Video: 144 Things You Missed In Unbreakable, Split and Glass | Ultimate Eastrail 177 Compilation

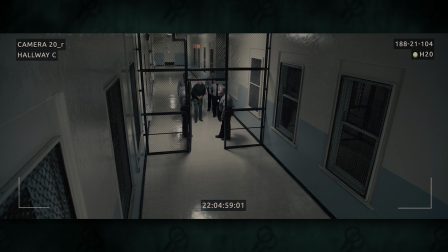When David is taken into Ravenhill Memorial, the text on the top right corner of the security camera view says H2O,
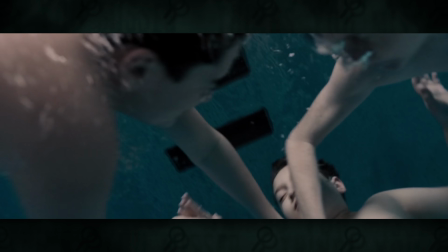because David's weakness is water and he's about to be surrounded by it.
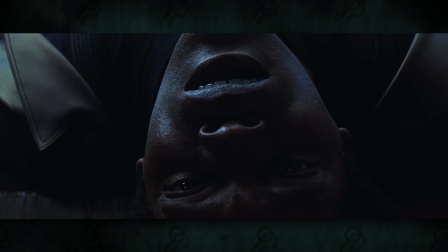In the Unbreakable Things You Missed, I discussed how upside down camera composition was used to foreshadow bad things happening, and the trend seems to continue in Glass.
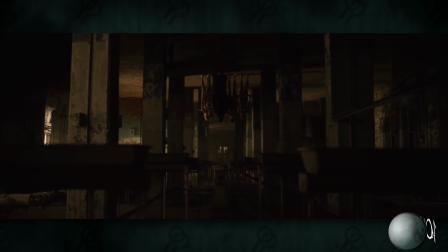When David has the confrontation with the Beast, we see the Beast's point of view as he crawls along the ceiling towards David and the rescued cheerleaders. Like many supervillains, the Beast has a signature move, which is fittingly a giant bear hug.
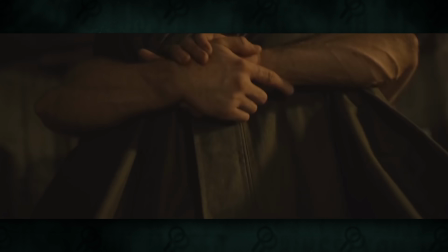This is the same attack he used on Dr. Fletcher during Split, on David during the factory fight, and the Orderly when him and Mr. Glass are escaping. Throughout the series, broken glass is used as a metaphor of the well-being of the characters. So when David and the Beast battle sends them out the factory through a shattering glass window,
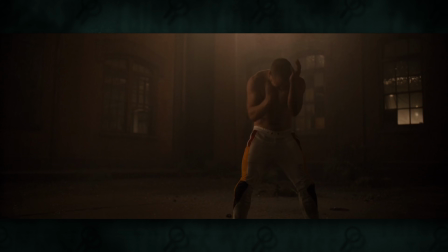it spells the beginning of the end for them because it leads to their capture and placement in Ravenhill Memorial.
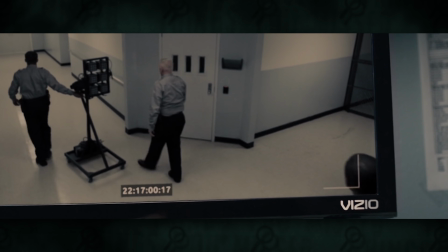Once we arrive at that institution, there's a huge clue about the final twist of the movie.
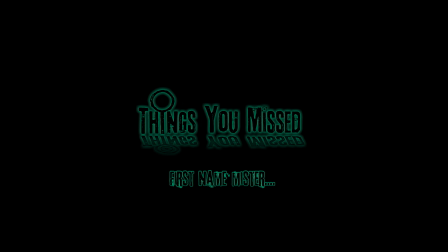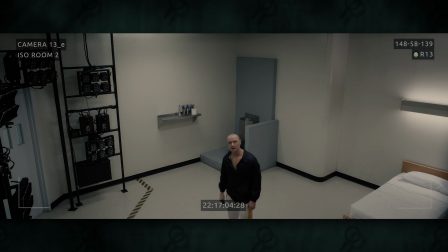As they're placed in their rooms, we are shown the point of view of the cameras placed around the institution.
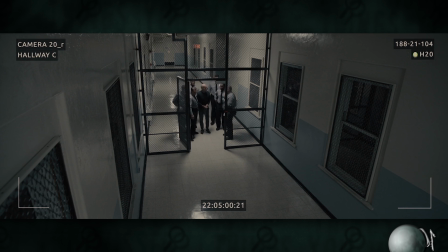The entire movie, these security camera shots are constantly being shown. The final twist is dangled in front of us all along. The characters are introduced to their new psychiatrist, Dr. Ellie Staple.
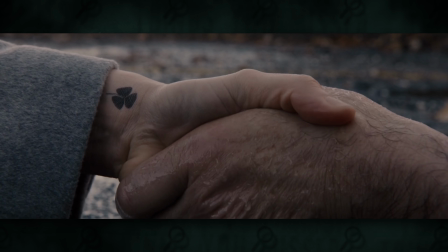At the end of the movie, we find out that Dr. Staple is part of an ancient organization created to suppress superheroes from the public.
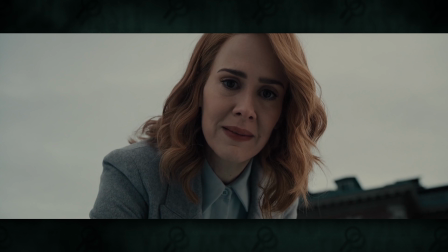When that happens, she tells Mr. Glass that they don't take sides, she's not good or evil, she essentially falls in the middle.
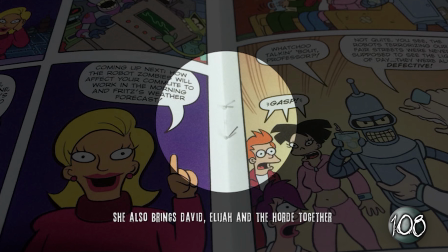In a literal comic book, there are staples placed in the middle crease to hold everything together. Her name represents her neutrality.
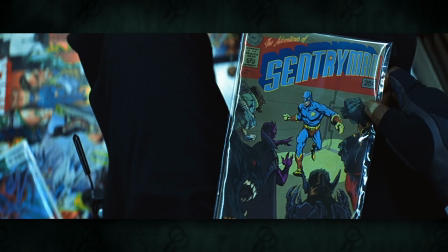The secret organization is also something that Mr. Glass knows about way back in Unbreakable.
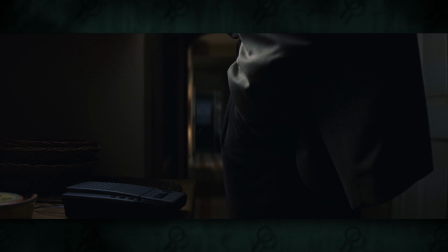That's where this group, the Coalition of Evil, tried to ascertain the weakness of every superhero because they all have one.
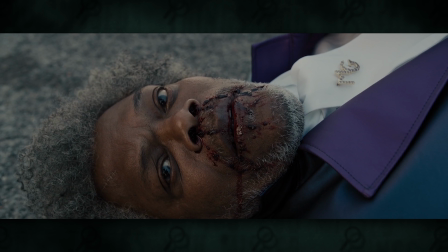They got it wrong in the comics. They talk about secret evil groups trying to stop the heroes.
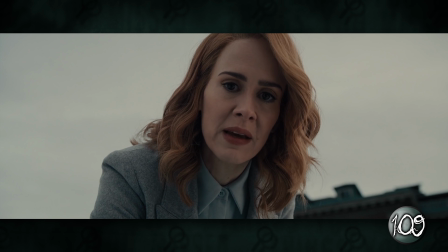I don't think we are particularly evil, and we don't choose sides.
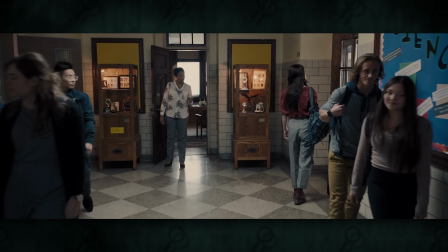Casey gets word of the Beast's capture when she's pulled aside at school, and we also see that she attended the same school as Joseph Dunn. I'm not entirely sure what the point of that was outside of furthering the idea that everything is connected in a comic book story, much like how David and Clarence W. Crumb were on the same train. Which, as a quick side note, Clarence's name continues the theme of alliteration in the first two movies, with characters like David Dunn, Casey Cooke, Kevin Crumb, and now Clarence Crumb.
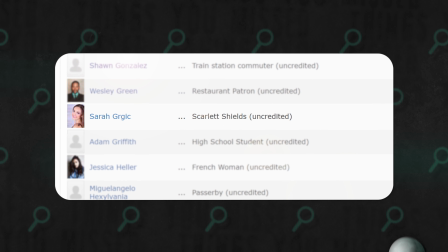There's also a character I noticed in the IMDb credits called Scarlet Shields. I honestly have no idea who that even is. I'm assuming she's a minor character, but basically every other minor character has a name like Hospital Patient or Cheerleading Girl Number 4. I honestly have no idea who this is supposed to be. Maybe she was just given a name to throw people off trying to look up information online before the movie came out.
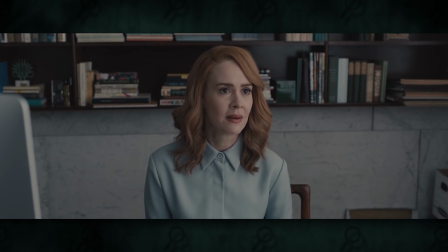David's son Joseph meets with Dr. Staple to try to convince her to let David go free.
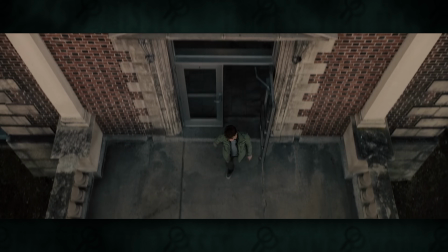When he is unsuccessful, the camera tilts down to an upside down position again to watch Joseph leave the facility.
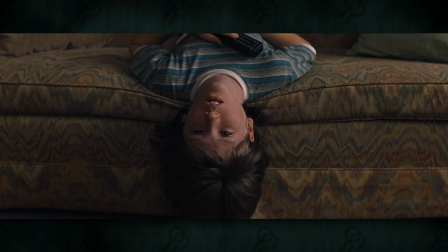Just as Joseph saw the original train crash footage upside down on the couch in Unbreakable, this camera movement in Glass also represents impending disaster. And speaking of Unbreakable, when I saw the scene of David coming into a young Joseph's room, I was completely blown away by it, because I somehow had no idea that these deleted scenes from the first film existed. And this one works really well considering the themes of Glass. Let's roll it.
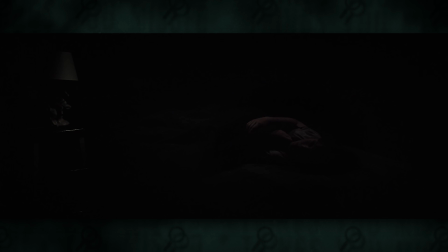I'm not scared. That's great. You know why?
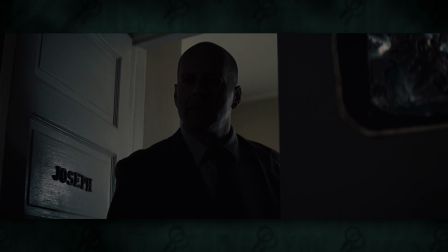I know now. Know what?
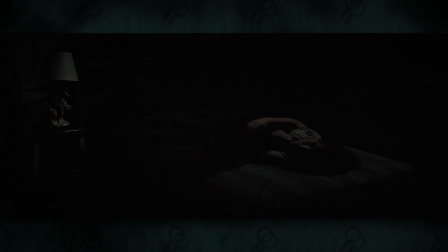Your secret identity.
So Joseph felt uneasy about the fact that his father has these incredible abilities that can't be explained, but finds comfort in knowing that he has someone to protect him. This helps explain why it was so important for Mr. Glass to outsmart the Black Clover Society and broadcast the existence of superheroes out to the world.
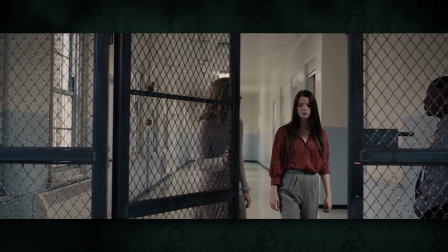Next, Casey is given the opportunity to meet with the Horde and discovers that her touch can bring Kevin forward into the light.